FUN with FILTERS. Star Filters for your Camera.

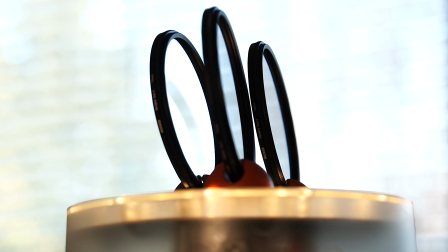Stop me if you've heard this joke before. The 1970s called and they want their star filters back.
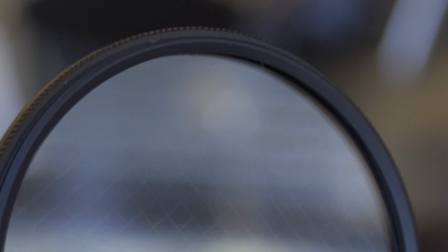Alright, that was a bad joke. But the star filter is not a very popular filter these days.
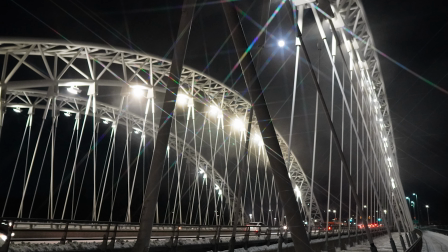You do not see a lot of people using them for photos or videos. A lot of times you can add star lights or flares in post-production.
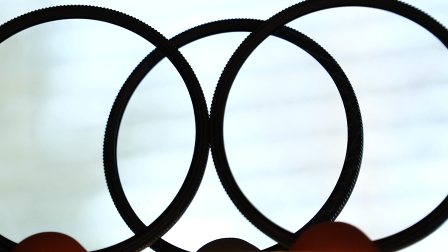But I had a project where I wanted to try out the star filter in an indoor shoot, using a light wall that I created as a backdrop.
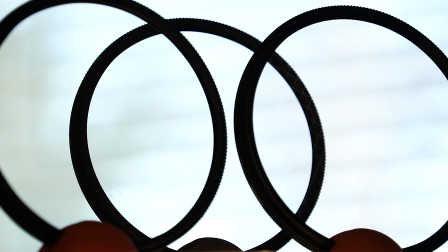So let's take a look. But first... Hi everyone and welcome to the show within the show. As you can see, Red Arrow Media presents Fun with Filters. One second. Are you sure we're recording? I don't see the red light. Yeah? Okay. You didn't double click? No? Good job as always. I guess we're recording. Fantastic. As I was talking about, we're doing fun with filters today. I don't really like my artwork, so we're going to change that up a bit. You know what? Actually, that was a bad move because I don't have a pen. I don't have a marker, one of those whiteboard markers. Ooh, sorry guys, my bad. I ran out of whiteboard markers. But with the magic of video, there you go. That looks a lot better. Anyways, we're talking about star filters and how they can help your photos and your video. Of course, most of the time you're going to take a star filter and put it on your camera for night photography or shooting at night. When you have street lamps, neon signs, Christmas lights, they really pop and give that a cool effect on all the little lights. You get the little crosses, the little star effects on all those lights. Very cool. But you can also use them indoors if you have the proper lighting. So we're going to take a look today on how to use a star filter and whether or not it actually helps your video or does it distract from your video. Because sometimes when you have all those star filters all over the place, it can be a little distracting.
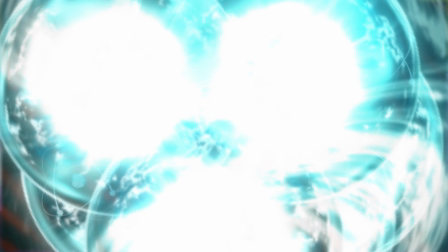Let's take a look. Okay, now as you can see, we changed up our shot just a bit.
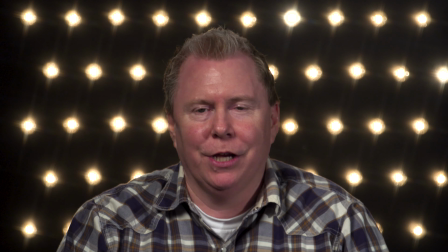You can see the lights behind me. That is a homemade light wall that I created for some shoots at work and for some of my personal videos. Something I wanted to do for a while, and anyways, took me a while to do because I'm not very handy.
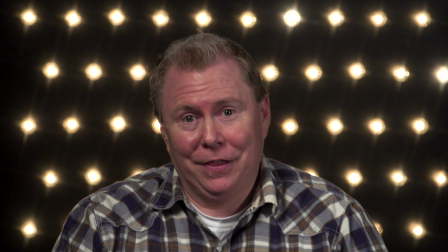I'm not good with hammering a nail. And that thing was simple, but of course, it took me some time to do.
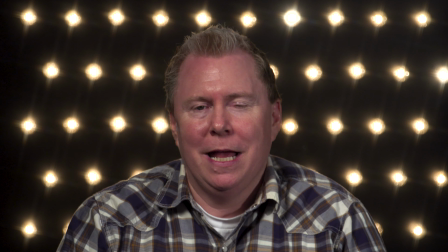No problem. Anyways, we're talking about star filters right now. And as you can see right now, we have a 4-point star filter on the lights.
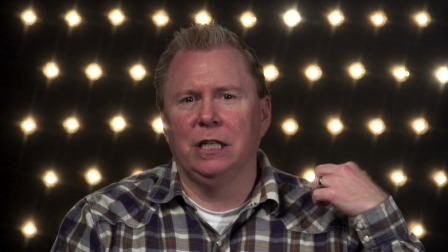It looks pretty decent. If you look carefully, there's a little bit of star light coming kind of over my shoulder a bit.
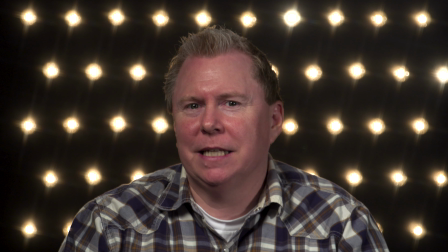It's not too bad. I think it's usable, I guess.
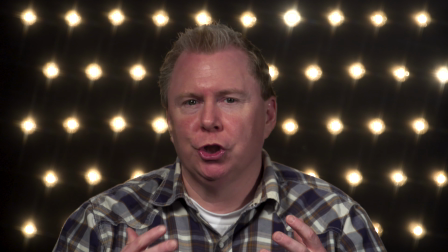I think one of the big things I often worry about is if it's going to be too distracting to the viewer when you have a whole bunch of things going on in the background.
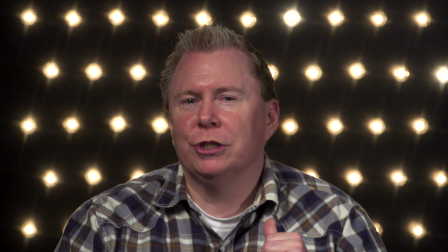I don't think it's too bad. We will also look at it, what it looks like with it off, and you can decide which one you prefer.
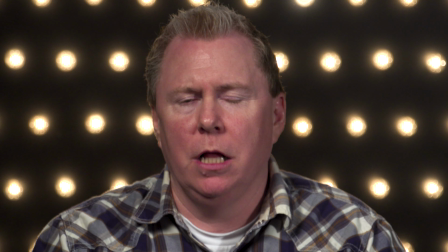Now you can see we changed it up a bit. There's no star filter on there at all. No filter, absolutely no filter at all right now.
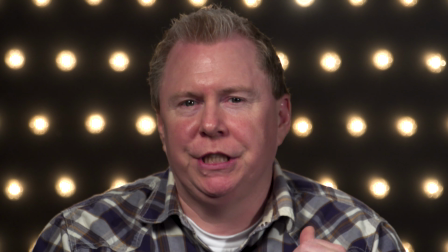No ND, nothing. It's just a simple straight shot with the lens. You can see the bulbs, they're out of focus because we're working with some depth of field, and that's what we want.
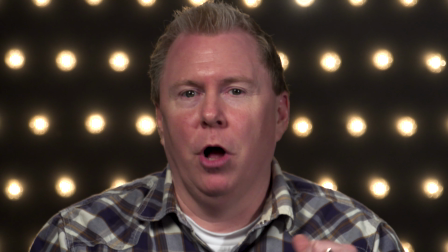Funny story, I actually tried a bigger lens on this camera, and the bulbs were so out of focus that it almost looked like it was green screened.
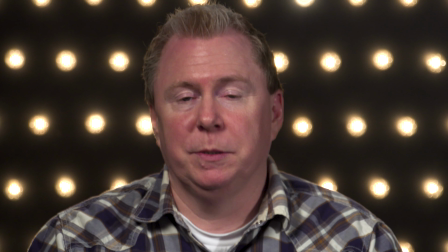So I changed it up and I left it like this. The reason I went with these bulbs specifically is because there's a very slight vintage look to them.
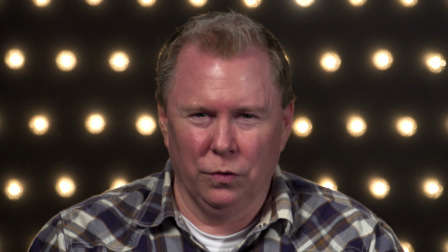Kind of like a wired, you know, those old bulbs that have a wire.
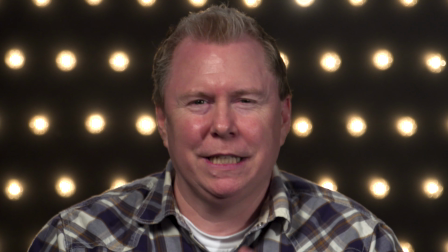So that's what I went with there. And yeah, I think it kind of works. It gives it a little bit of glow around them, but you can still tell that they're bulbs.
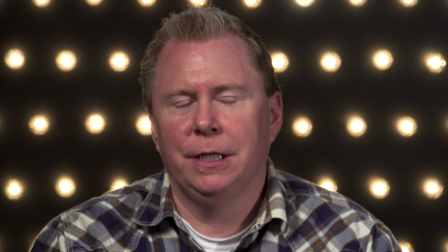Anyway, so this is without any star filter. And you already saw what it looked like with a 4-point star filter.
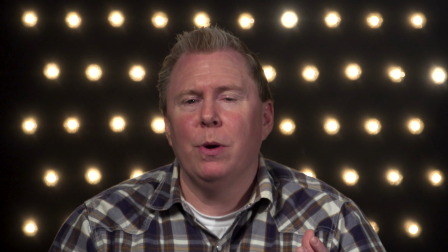So let's go on to the next one. Okay, so now we have the 6-point star filter on the camera.